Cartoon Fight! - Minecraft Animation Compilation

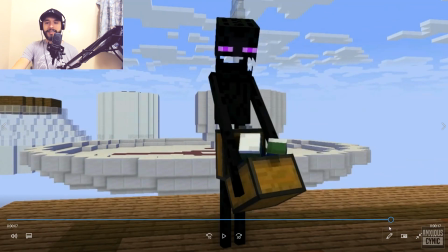372s
I like the little sweat bead dripping down, and it's an interesting concept here where he hits him with the chest and it kind of sucks him into it.
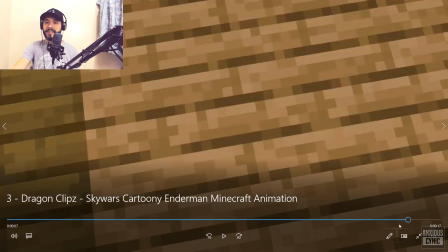380s
Almost reminds me of like Jumanji or something. It's a good effort as far as, like, you know, being on theme and whatnot.
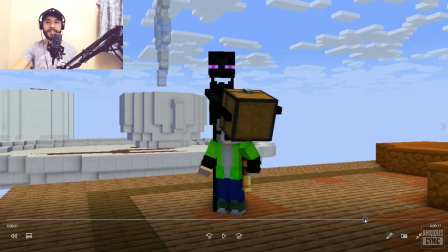385s
It's just those technical elements need to be sorted out. But either way, good job and good effort.
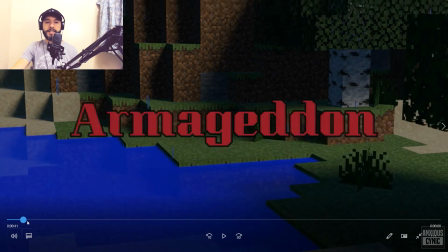391s
And our fourth and final submission here by KMSK Gaming is kind of more of a comic book style.
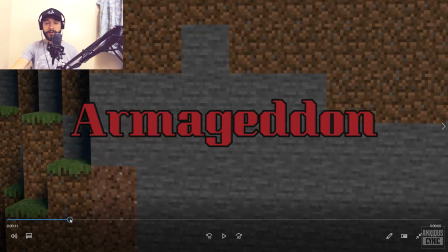399s
Obviously there are, like, you know, superhero cartoons and whatnot, so still fitting in the theme there.
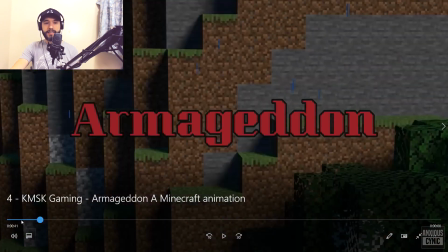405s
One of the big things that sticks out right out of the gate is you have a pretty short submission here, so let's say about 40 seconds long,
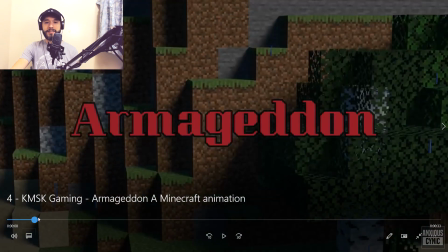413s
and the first almost 10 seconds are this move with the title and the camera moving.
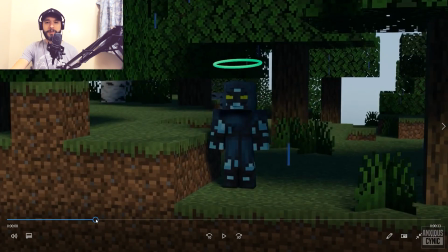421s
You don't really want that, especially for really short clips like this. Sometimes it can kind of work if it's done just right.
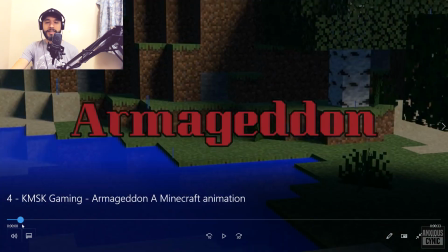431s
But there's just not enough content there. It's not really an establishing shot. It's not really telling us where things are.
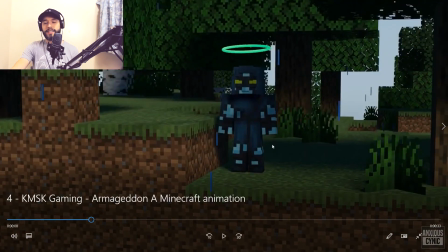437s
It just tells us he's on the top there. So I don't know.
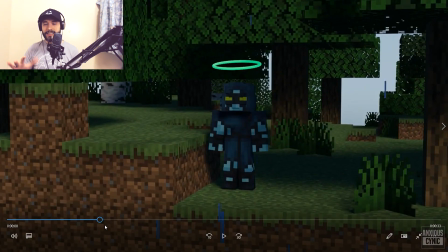443s
It's something that's kind of tricky. You got to get that right balance. But it's just a little bit too long. It's like when somebody turns on your video, they're not going to be invested right away. So unless you've got like a really strong theme and whatnot coming through, you want to get something going as soon as possible so that they're invested.
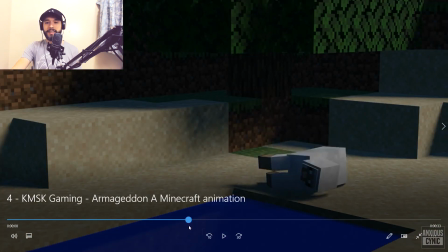461s
In any case, the animation quality on this has some issues in terms of like with the way the characters die there. One thing, and this is really kind of nitpicky, but like the way it falls over is obviously not ideal,
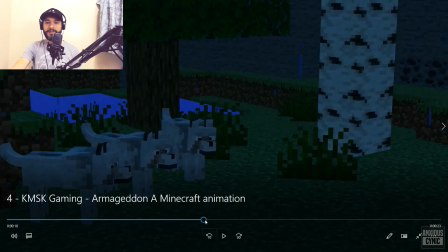480s
but when it kind of goes in there, my controls are messed up, and like he kind of goes into himself up above the ground. Little detail, not that big of a deal, but if you're using Blender, even Minimator, you know, the origin,
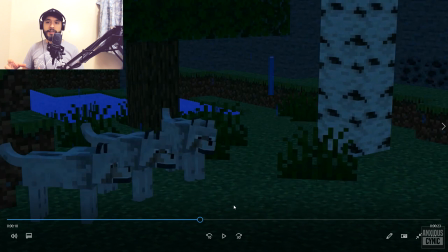497s
wherever you're scaling a character or an object down to, you want that to kind of be where the character is anchored. So again, like with the wolves here, they all fall over at the same time.
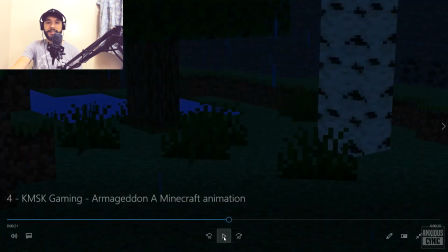510s
You don't want them all doing an identical movement, and they're all kind of shrinking to like a middle origin. If they're anchored to the ground, then you want them to kind of shrink into the ground. There's nothing like sucking them up in the air, so it's kind of weird looking in that way.
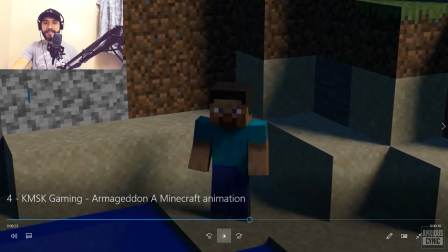526s
Then of course you have like Steve falling back. This is probably the most realistic looking fall,
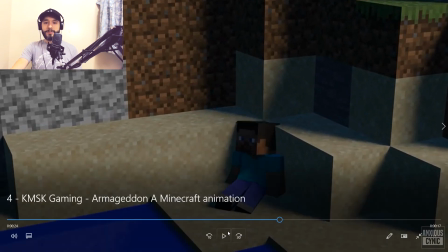533s
because the way he actually is kind of anchored by his feet, but especially when like it's kind of slow and floaty looking, and then when he stands up, like he's just kind of doing a slidey motion.
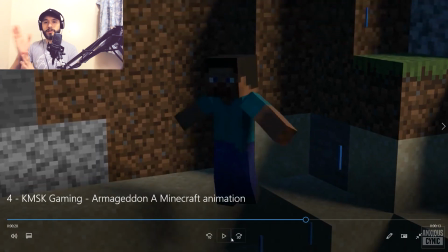547s
It's kind of obvious you went from one pose to the next and didn't really animate
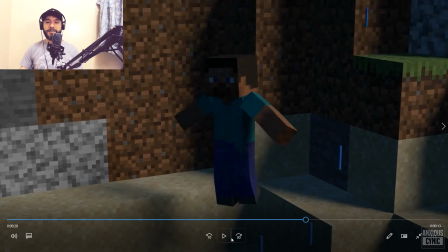552s
any physics in between happening of how he's going to stand up. And if you want it to appear like, oh, he's becoming Superman,
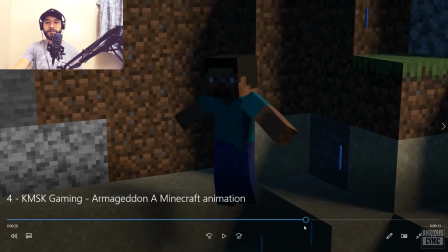558s
then he should have just went straight from that seated position to up into this flying position rather than standing and then going up into it,
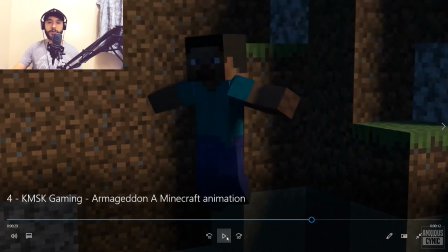566s
because that way it would look a little bit more like superpower-ish. One of the issues I tend to notice some of these submissions, like I don't know if they're rushed or whatever, but when basically the action of the scene takes place and it's not even over and then the video ends. You know, the idea is cartoon fight. This should be the subject of your animation, this point right here, but instead it's the very end.
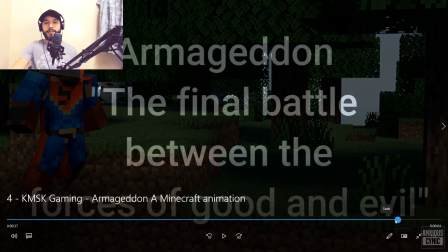592s
There's not even a real conclusion to it, and you know, I guess you see him kind of poof away and you hear a little sound effect there,
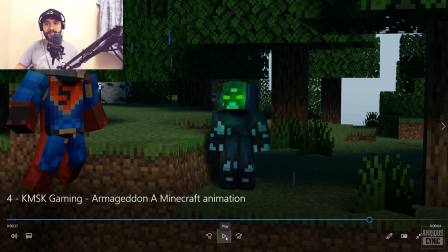601s
but this kind of should be the climax. It's the meat and potatoes of your animation for this theme, and this is what you want to focus on, not this kind of build up stuff beforehand.